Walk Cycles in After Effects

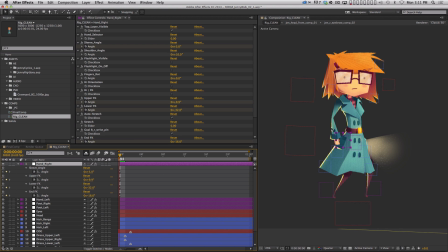[29:10]
So what we want this hand to do, right? This is the right arm. So it needs to do basically the opposite of whatever the right foot is doing. So right now the right foot is in the back. And so we want, we want the arm to actually be swung forward at this point.
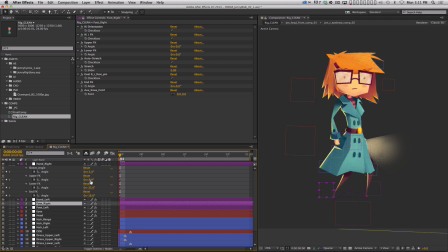[29:28]
So let me just start messing with the values. So the upper FK is going to rotate forward like this, and then that elbow is going to be swinging up, and then that hand is going to be swinging up, and then that sleeve is actually going to be swinging up too. All right, and so that's one position.
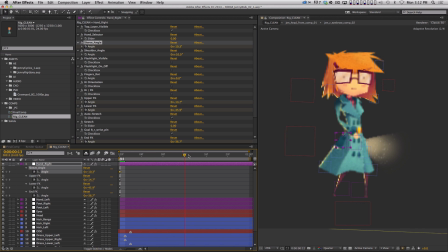[29:47]
Now, when Jenny steps and the next foot lands at frame 12, now this arm should be back. So now I'm just going to swing. I'm going to use the upper FK and swing it back this way.
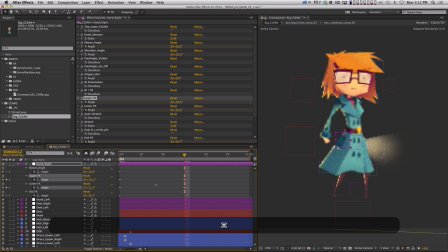[30:01]
And then the lower FK, right? And then the end FK. And then I'll adjust that sleeve angle. The sleeve will kind of swing back too with the momentum. All right, and then on the last frame, we just need to copy all of the first keyframes and repeat them, okay?
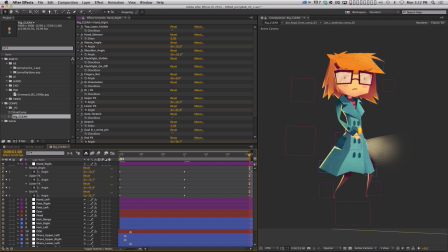[30:19]
I'm gonna select all of these keyframes and hit F9, and then I'm gonna select all of them and hit Command-C, Command-V, copy, paste, okay? And of course I did that so I can select all of these and move them over and have repeating animation.
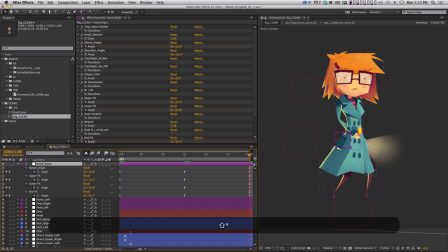[30:36]
I could put a marker here and move this to the beginning. Okay, because the arm animation is probably gonna be delayed a little bit from everything else, right?
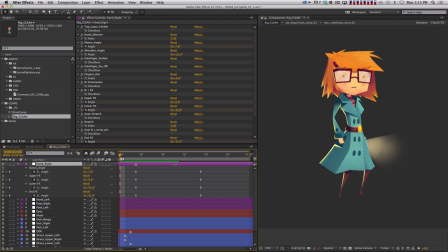[30:49]
So I just moved it forward a few frames and it should still loop seamlessly and it should give us a nice little arm swing. Okay? Now, of course, you don't want every single piece of the arm to move at the same speed.
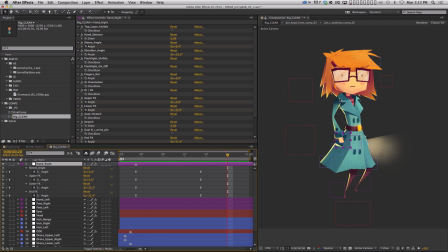[31:04]
So everything's gonna move from the top down. The shoulder moves first. That's the upper FK. Then the elbow will move. So let's delay that by a frame, maybe 2 frames. Then the hand. So let's delay that by 2 more frames. And the sleeve will be somewhere in the middle, maybe in between the lower FK and the hand, right?
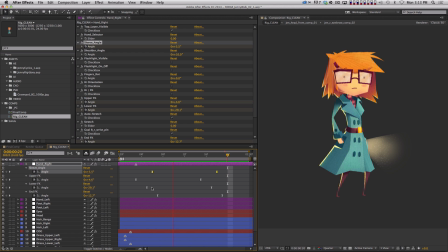[31:24]
And so just by selecting all these keyframes and offsetting them, it gives it a little bit of a looser feel, okay? And it's pretty nice. Excellent. All right, let's talk about the other hand now.
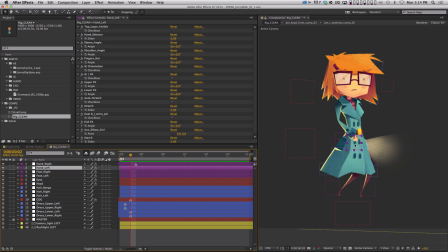[31:39]
So this left hand, which you actually can't see right now, but this is still an IK control, and we're gonna keep it that way because this hand is holding a flashlight, okay? And it's kind of rotated in this funky little position here. So let's rotate the flashlight up a little bit.
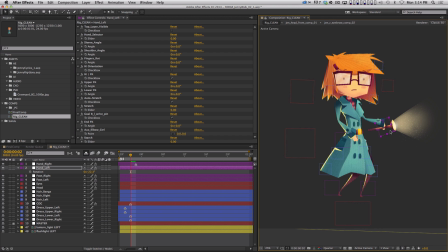[31:59]
Okay, and keep that arm out, maybe like that. There we go. Maybe that's a little bit nicer. And so what I want is, I want it to feel like this arm is swinging, but this one's kind of hanging there, but maybe bouncing up and down a little bit. So all I need to do is just sort of animate this arm bouncing up and down,
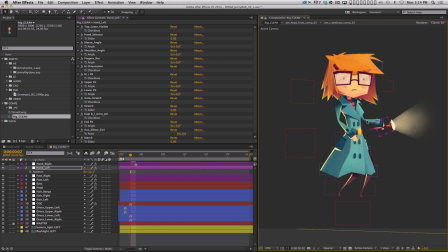[32:18]
and I'll automatically get shoulder and elbow rotation because this is an IK control. So this just shows you how you can mix and match IK and FK when you're doing character stuff. So let's separate the dimensions on the left hand, put a keyframe on Y, and again,
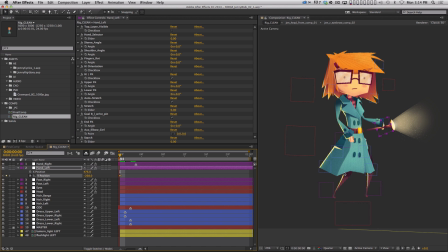[32:33]
in this pose, all of the weight has come down to, towards the ground. So let's move that flashlight down a little bit, and let's move it a little closer to her body too. Okay, and then when she steps up, so by frame 6, the flashlight's coming up now with the weight of her body.
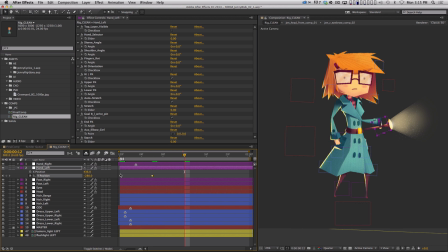[32:51]
All right, and then at frame 12, it goes back down. Then we just copy and paste these keyframes, go to the end, copy and paste all keyframes, put a marker there. Let's select them all in easy ease. All right, and let's bring this marker to frame 1.
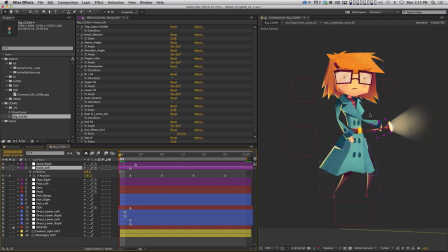[33:09]
And so now, of course, I can just move this forward. However many frames I want this to sort of be delayed from the main walking, I can just slide this layer around.